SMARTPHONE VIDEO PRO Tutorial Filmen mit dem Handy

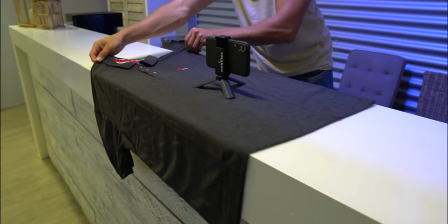12:20 Also ihr seht schon, es gibt eine ganze Menge Möglichkeiten, um eure Aufnahmen zu stabilisieren, aber letztlich funktioniert natürlich das Ganze auch schon, wenn ihr einfach direkt aus der Hand filmt. Ihr müsst einfach nur das Ganze relativ mit ruhigen, flüssigen Bewegungen machen und dann sieht das schon ziemlich gut aus.
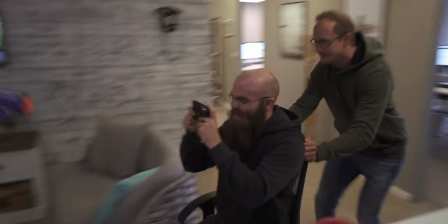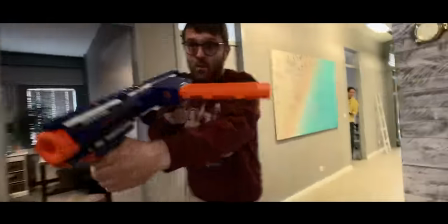Thema Nummer 3, Licht. Licht ist alles in der Filmerei.
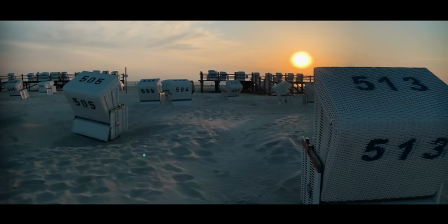12:48 Egal, ob ihr jetzt im Studio dreht oder auch im Außenbereich unterwegs seid, achtet auf die korrekte Beleuchtung.
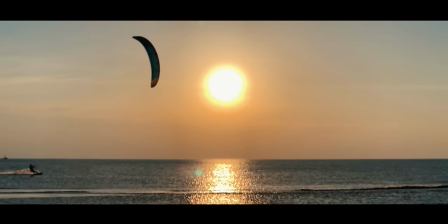12:54 Das kann, wenn ihr draußen in der Natur filmt, da kann es schon mal entscheidend sein, zu welcher Uhrzeit ihr filmt.
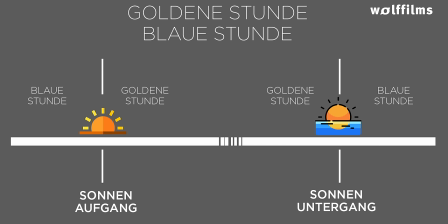12:59 Die besten Aufnahmen macht man in der Regel in der goldenen Stunde. Das ist die Stunde nach Sonnenaufgang oder die Stunde vor Sonnenuntergang. Danach kommt übrigens die blaue Stunde. Blaue Stunde ist die Stunde vor Sonnenaufgang bzw. die Stunde nach Sonnenuntergang. Ist nicht immer eine Stunde, aber heißt so.
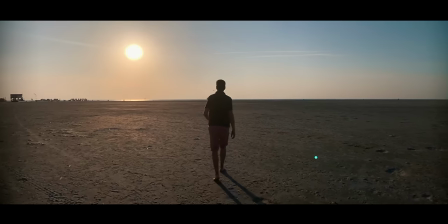13:16 Die Sonne steht tief, sie hat so einen richtig schönen goldigen, goldgelben, orangefarbenen Look und die Bilder sehen einfach von vornherein hochwertig aus.
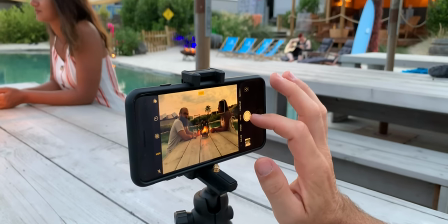13:25 Deswegen filmt, wenn möglich, auf jeden Fall in der goldenen Stunde. Dann könnt ihr eigentlich schon gar nicht viel falsch machen. Stellt euer Model oder was ihr filmen wollt oder positioniert euch so, dass ihr ja, die Sonne im Hintergrund habt.
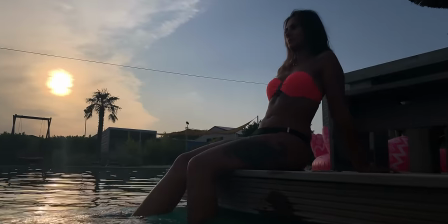13:37 Dann wirkt es noch viel edler, weil dann bilden sich so Silhouetten um die Objekte, die ihr filmt und das Ganze sieht einfach ziemlich edel aus.
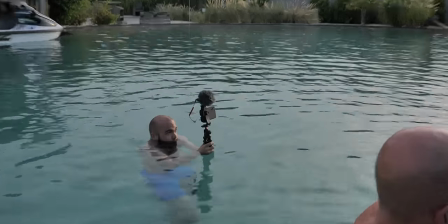13:45 Wenn ihr es nicht schafft, in der goldenen Stunde zu filmen, sondern irgendwie tagsüber filmen müsst, zum Beispiel bei einem Event, dann achtet darauf, dass ihr möglichst immer so die Sonne so ein bisschen im Hintergrund habt,
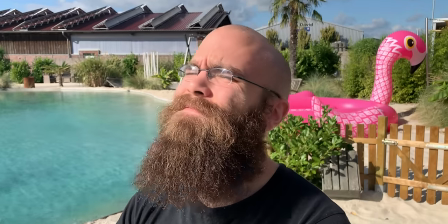13:54 filmt so ein bisschen so schräg gegen die Sonne, das sieht dann immer cool aus. Hat die Person das Gesicht zur Sonne gerichtet, entstehen unschöne Schatten im Gesicht.
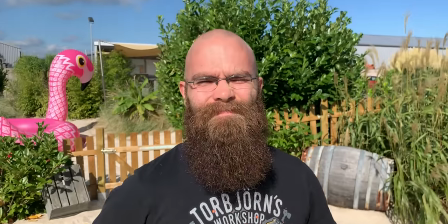14:03 Die Augen sehen aus wie Waschbäraugen, die Nase wirft harte Schatten und das sieht alles nicht schön aus.
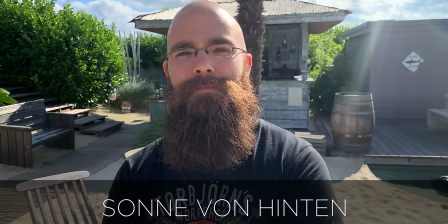14:08 Deswegen stellt eure Person direkt mit dem Rücken zur Sonne. achtet drauf, dass also einer nicht mit einer halben Gesichtshälfte irgendwie im Schatten steht und mit der anderen Hälfte dann überbelichtet ist. Das gibt dann schnell Probleme. Also deswegen achtet so ein bisschen auf die Lichtsetzung, wie ihr filmt.
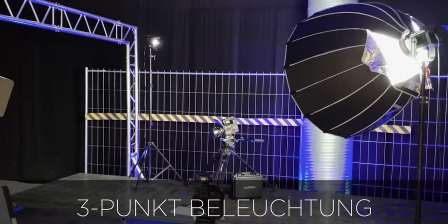14:22 Im Studio zum Beispiel filmt man in der Regel mit einer sogenannten Drei-Punkt-Beleuchtung. Bei der klassischen Drei-Punkt-Beleuchtung im Studio hat man drei Lichter.
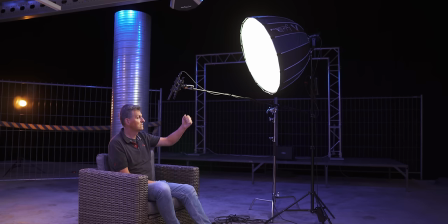14:31 Man hat ein starkes Führungslicht, was so leicht schräg hier bei mir hier oben so ein bisschen erhöht platziert ist, sodass ich hier so mit der Nase so einen kleinen Schatten werfe.
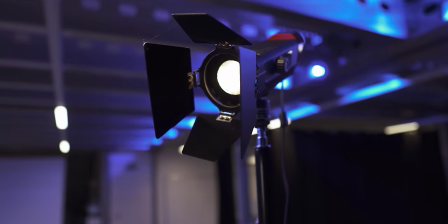14:39 Und dann habe ich noch im Hintergrund, schräg gegenüber von dem Führungslicht, habe ich noch ein Spitzlicht, was so ein bisschen dafür sorgt, dass ich mich so vom Hintergrund so abseparere. Und dann kann man noch, wenn man möchte, noch ein Fülllicht hier an der rechten Seite installieren oder einfach einen Reflektor, der so ein bisschen die rechte Gesichtshälfte noch ausfällt. Darauf habe ich jetzt verzichtet, weil ich liebe so ein bisschen diesen cinematischen Look mit Kontrasten. Und ich wollte jetzt nicht so diese flache Beleuchtung, die man so aus Commercials kennt, hier haben. Deswegen habe ich auf das Fülllicht hier verzichtet. Wenn ihr zum Beispiel einen eigenen YouTube-Kanal betreiben wollt oder ein Image-Video drehen wollt, wo zum Beispiel der Geschäftsführer ein Interview geben soll,
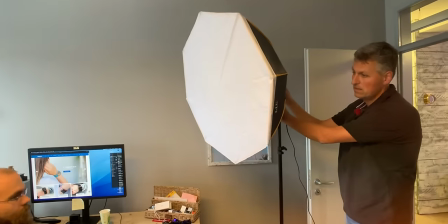15:16 dann reicht in der Regel schon ein starkes Führungslicht und vielleicht setzt ihr denjenigen einfach vor ein Fenster,
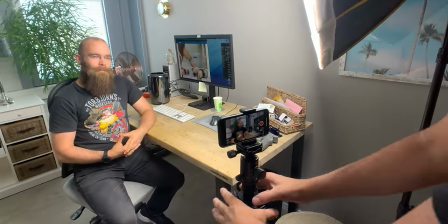15:22 sodass er von hinten auch noch ein bisschen beleuchtet wird. Da braucht man gar nicht viel Geld für ausgeben.
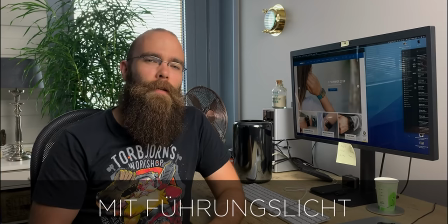15:26 So ein Führungslicht, wir haben es jetzt hier mal im Beispiel, haben wir jetzt bei Amazon bestellt für um die 100 Euro, also gar keine teure Anschaffung. Das positionieren wir einfach so ein bisschen so schräg von der Kamera und dann sieht man doch schon krasse Unterschiede mit und ohne Führungslicht. Das Führungslicht wird in einer sogenannten Softbox installiert, die für eine schöne, weiche Ausstrahlung des Gesichts sorgt. Man bekommt also nicht so harte Konturen hier, die einzelnen Falten sind weniger zu sehen. Die ganze Hautoberfläche sieht also wesentlich schmeichelhafter aus. Deswegen benutzt man für sowas eine Softbox.
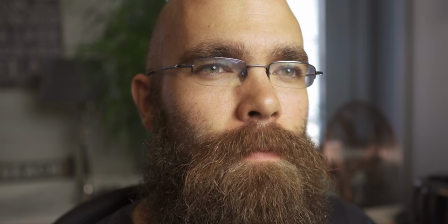16:00 Im Gegensatz, wenn ich ein hartes Licht nehmen würde, dann habe ich also wesentlich mehr Schatten und wesentlich mehr Konturen im Gesicht.
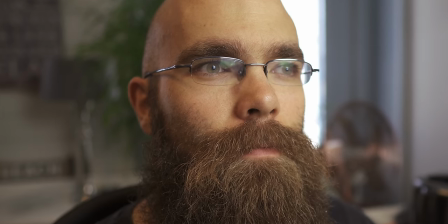16:06 Und das ist in der Regel bei Imagefilmen oder ja auch so bei generell, wenn man ein Interview filmt oder sowas, nicht gewünscht. Deswegen setzt man in diesem Falle immer auf eine Softbox, die man möglichst nah am Gesicht positioniert, sodass dann eine möglichst schöne Hautfarbe oder Hautkonturen dann entstehen. Wenn ihr euer Bild noch interessanter gestalten wollt, könnt ihr noch so das ein oder andere Practical Light, das ist hier das hier im Hintergrund, was ihr seht, so installieren, um einfach noch für so ein paar Lichteffekte zu sorgen. Optimalerweise hat dieses Practical Light dann auch einen anderen Kelvin-Wert als euer Führungslicht, um dann einfach nochmal so ein bisschen das Ganze farblich so ein bisschen ja, cinematischer wirken zu lassen.
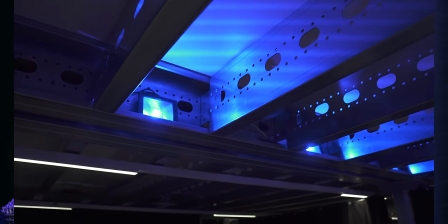16:43 Ich habe zum Beispiel auch noch hier so eine blaue Oberbeleuchtung, die so ein bisschen dafür sorgt, dass hier so das ganze Set so ein bisschen im blauen Licht hier so eingetunkt wird. Damit habe ich so ein bisschen diesen ganzen Kontrast, so dieses Orange-Teal, das ist ja immer so sehr beliebt in Kinofilmen, so dieser orangefarbene Look gegenüber diesem blauen Look, da hat man diese Komplementärfarben, das wird immer sehr gerne genutzt und sorgt eben für Kontraste im Film. Deswegen so ein bisschen Orange-Teal-Look hier und ja, damit sieht das Ganze dann schon gleich cinematischer aus.
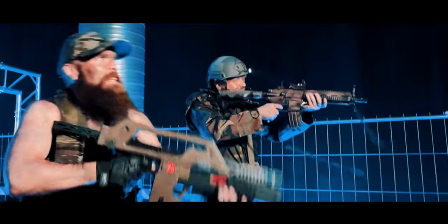Kommen wir als nächstes zum Ton. Der gute Ton ist alles beim Film. Ich habe jetzt hier so ein Rode NTG3 Richtmikrofon direkt hier über mir oberhalb der Kamera installiert, so in so einer Entfernung.
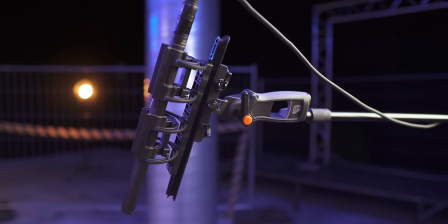17:30 Und damit sorge ich eben dafür, dass der Ton ganz nah bei mir aufgenommen wird und nicht direkt von der Kamera, die jedoch 2 Meter von mir entfernt steht. Weil würde ich das machen, würde sich der Ton jetzt hier so anhören. Und ihr seht schon, mit einem schlechten Ton kann man eigentlich das beste Bild versauen. Und damit wirkt euer Video einfach nicht mehr wertig. Und deswegen achtet bei euren Aufnahmen auf jeden Fall auf einen guten Ton.
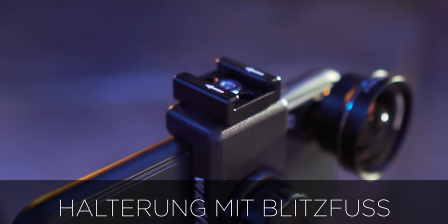17:51 Jetzt gibt es unterschiedliche Möglichkeiten, um einen Ton einzufangen. Ihr könnt zum Beispiel direkt an eurem Smartphone so Aufsatzmikrofone aufstecken.
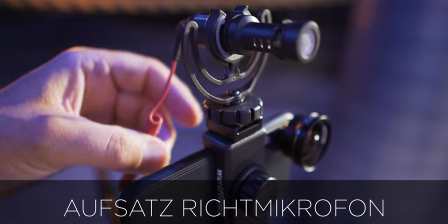17:58 Zum Beispiel ein Rode VideoMic. Das könnt ihr direkt bei einem Smartphone, zum Beispiel an einer kleinen Rickhalterung, an einem Blitzschuhadapter installieren. Dann mit einem Spiralkabel in ein spezielles Adapterkabel. Das ist ein TRS-Adapterkabel.
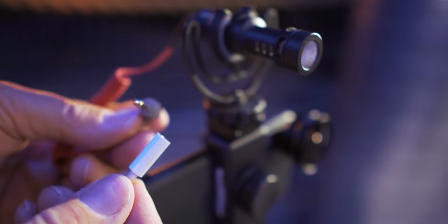18:14 Das sorgt dafür, dass ihr quasi von 2 Ringen beim normalen Mikrofon auf die 3 Ringe beim Smartphone kommt.
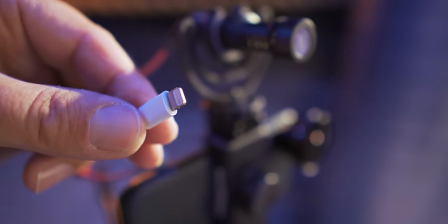18:21 Mit diesem Adapter könnt ihr dann direkt das Audiosignal in eurem Smartphone dann aufnehmen.
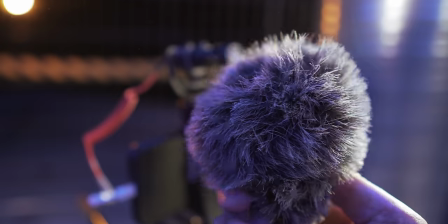18:26 Ist eine sehr effektive Sache, aber wichtig ist, dass ihr halt nah dran steht.
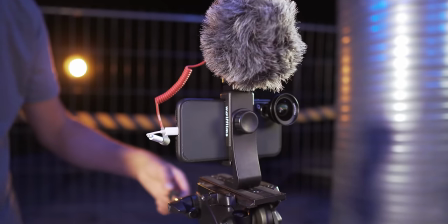18:30 Also versucht gar nicht erst irgendwie euer Mikro dann oder eure Kamera dann in 3 Meter oder so Entfernung aufzustellen, dann habt ihr einfach zu viel Raumton und das hört sich nicht gut an. Deswegen versucht vielleicht noch eine andere Variante. Alternativ setzt auf ein Lavalier-Mikrofon.
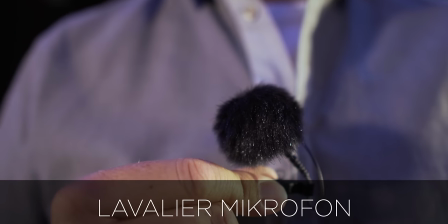18:43 Das ist so ein Ansteckmikrofon, optimalerweise mit so einem kleinen Windpuschel, der nennt sich Tote Katze. Der sorgt einfach dafür, dass die störenden Windgeräusche rausgefiltert werden. Und dieses Lavalier-Mikrofon könnt ihr mit einem langen Kabel direkt an euer Smartphone anschließen oder mittels einer Funkstrecke.
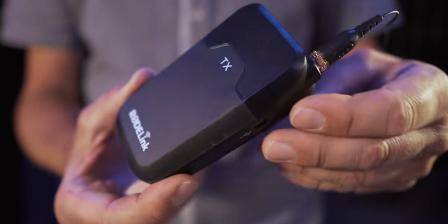19:00 Das heißt, ihr habt quasi die Sendeeinheit direkt hinten in der Tasche und ja, dann könnt ihr euch frei im Raum bewegen.
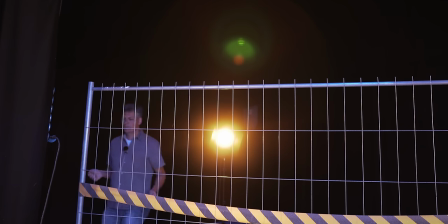19:06 Selbst wenn ihr mal 10, 20 Meter entfernt seid von der Kamera, habt ihr noch optimalen Ton. Die
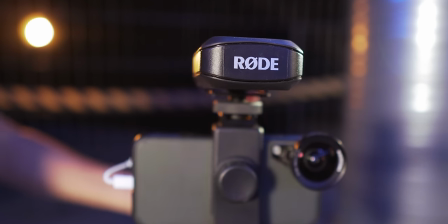19:10 Empfangseinheit wird einfach am besten optimalerweise an so einem Handrig oder ja in einer Handgriffhalterung am Smartphone dann installiert. Und damit habt ihr auch schon ja eine hervorragende Strecke. Zum Thema optimaler Ton habe ich auch noch ein eigenes Tutorial gemacht. Das verlinke ich euch auch in der Beschreibung. Sowieso überhaupt zu allen anderen Themen, zu anderen Teilthemen hier in diesem Video gibt es noch so einige weiterführende Tutorials. Also schaut euch mal die Beschreibung an. Da gebe ich euch noch so den einen oder anderen Link-Tipp, wo ihr dann, wenn ihr das hier gelernt und verarbeitet habt, direkt mal weiterschauen könnt, um das Ganze zu vertiefen. In Sachen Ton, denke ich mal, waren das auf jeden Fall die Basics. Und ja, damit könnt ihr dann schon loslegen. Punkt Nummer 5. Objektive. Ebenso wie für teure DSLR- oder DSLM-Kameras gibt es auch für das Smartphone Wechselobjektive.
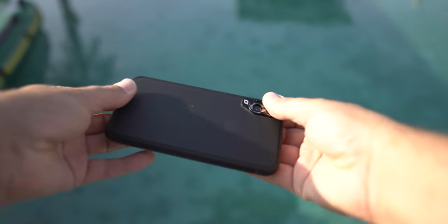19:54 Damit könnt ihr einfach noch mehr aus euren Bildern rausholen. Ihr habt andere Perspektiven. Ihr könnt mal ja noch näher rangehen an Objekte, wenn ihr zum Beispiel ein Teleobjektiv verwendet. Moderne Smartphones haben mittlerweile 3, 4, 5, keine Ahnung wie viele Linsen. Aber die Qualität ist natürlich immer ein bisschen auch durch die Bauweise begrenzt.
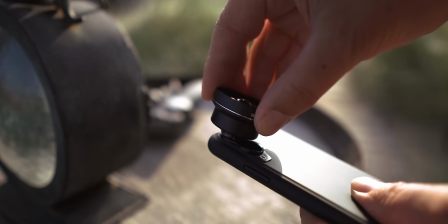20:11 Deswegen so hochwertige Aufsatzlinsen, zum Beispiel die von Wolfilms. Das sind hochwertig geschliffene Glaslinsen, eingefasst in einem Aluminiumgehäuse. Und damit habt ihr einfach noch ganz andere Effektmöglichkeiten. Die Telelinse zum Beispiel sorgt gerade beim Film für ein richtig cooles Bokeh im Hintergrund.